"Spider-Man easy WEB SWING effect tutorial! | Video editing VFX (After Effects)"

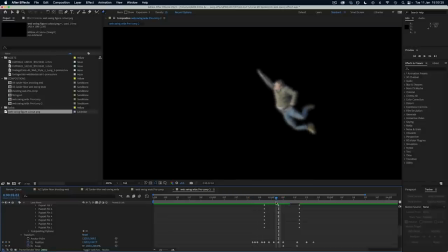494s
So using a combination of these methods, I made it look like the figure was moving while in the air,
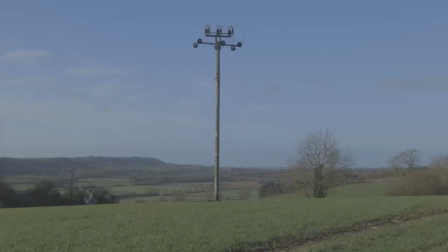499s
and I think this is the most important thing to sell the idea to the audience that they are looking at the real person flying through the air and not just a frozen cutout.
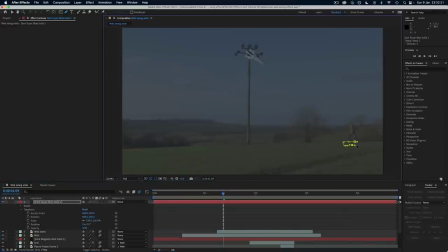509s
Then I added another color solid with a mask on it as a little shadow, which I keyframed over time.
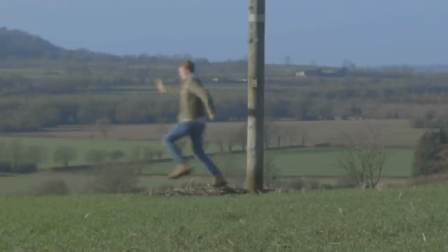514s
I also had fun using my real shadow on the telegraph pole from when I had run past it, so I chopped this out and used this too.
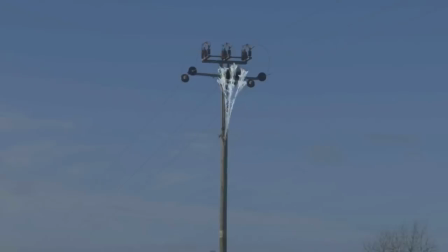522s
I always say if you have it recorded for real, then use the real thing. The top of the spider web just rotating looked incorrect, as it should be sticking to the pole.
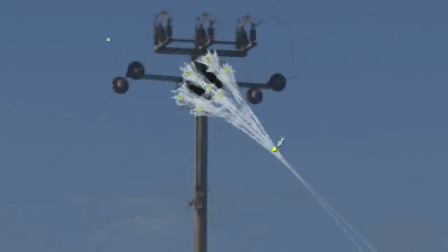531s
Now you can of course crop this out, but I thought it would be fun to again animate this using the puppet pin tool, so that the top of the web stays where it is and the bottom moves.
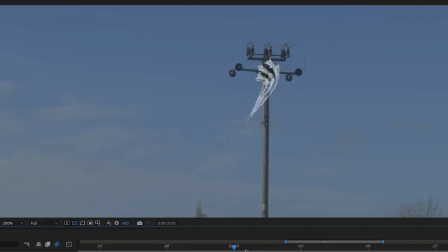539s
And then it looks like I stretched the web too far and this is why it broke.
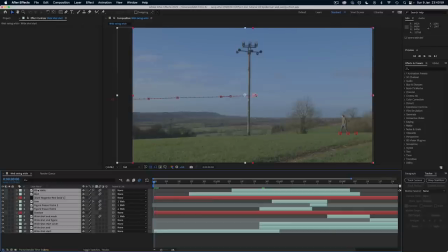543s
Finally, to make the shot more interesting with some camera movement, I highlighted all the layers at once, right-clicked,
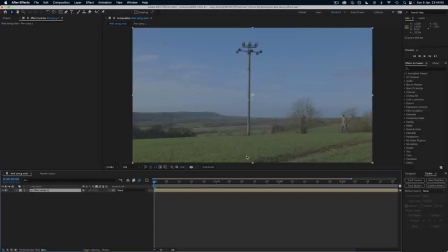549s
and pre-composed everything into a new composition, which just means everything can now be treated as one layer in a new timeline. Then I could use the position and scale keyframes to zoom in and add some camera movement, which follows the action as the figure swings across the frame.
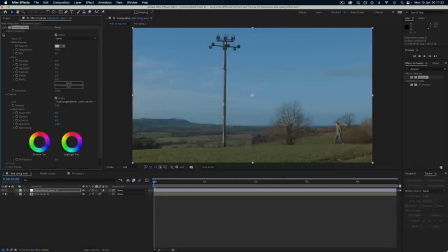563s
Finally, adding an adjustment layer allowed me to do some color grading to the whole shot using Lumetri Color. So that was everything complete on the master shot,
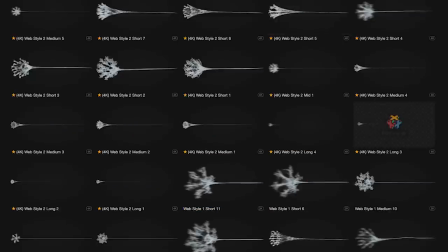571s
and then for my additional close-up shot of shooting the web, I went back to Production Crate and once again found the perfect angle of web to use.
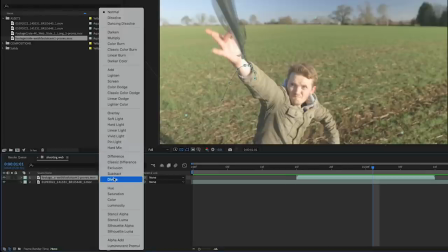579s
For this shot, I got a better match for my scene's colours by toggling on the blending modes and changing the mode for the web layer to screen instead of normal,
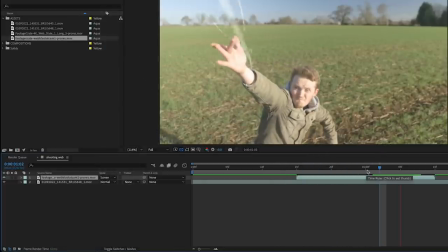587s
and changing these blending modes can often really help with compositing pre-made VFX elements like this.
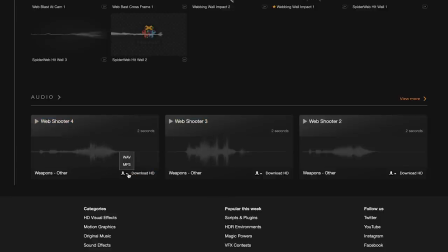593s
Lastly, for my sound design, Production Crate even had the perfect web-firing sound effects on the same page, and these were really fun to try and time with the shots. So with that, I was done, and it was time to look back at the finished effect.
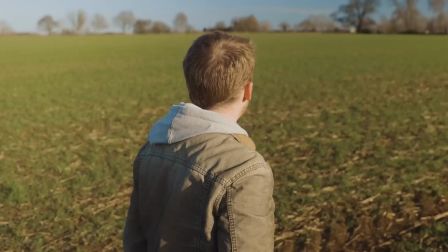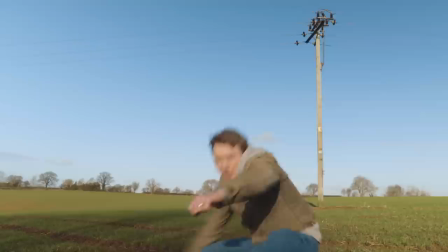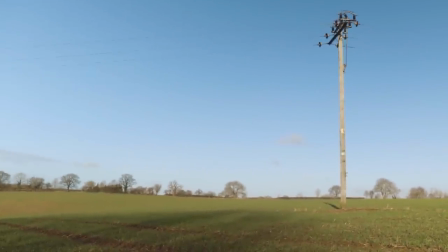620s
I'll be there in a minute. If you are a video creator who wants to try making VFX but have no idea where to start,
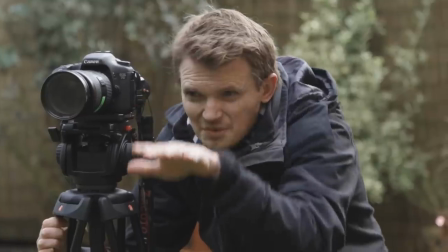630s
or if you're just interested in how I plan and shoot my visual effects shots, then you will love my free 40-minute webinar, which is the first link in the video description below.
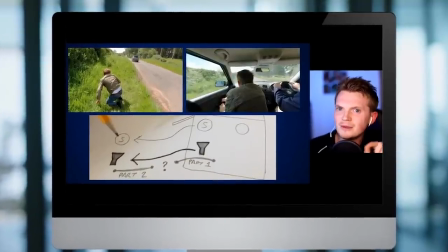639s
I share my 7 steps to planning and filming fun VFX shots,
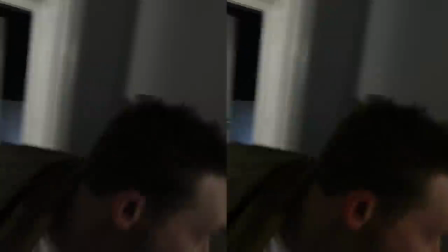643s
and I also walk you through what Adobe After Effects can do and why I use it for most of my compositing work. And I also give you a look at what is inside my After Effects Essentials course,
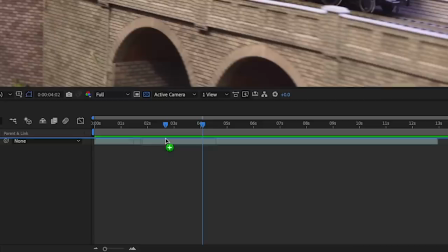654s
in which I teach a complete beginner how to use the program to get results like I do in my VFX work.
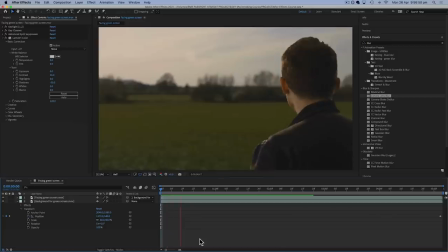660s
There's a downloadable selection of my footage for my students to practice with and follow along with me, and they are getting some great results. So check out the link below if you want to learn more or join the course and the private community. And until next time, happy movie making.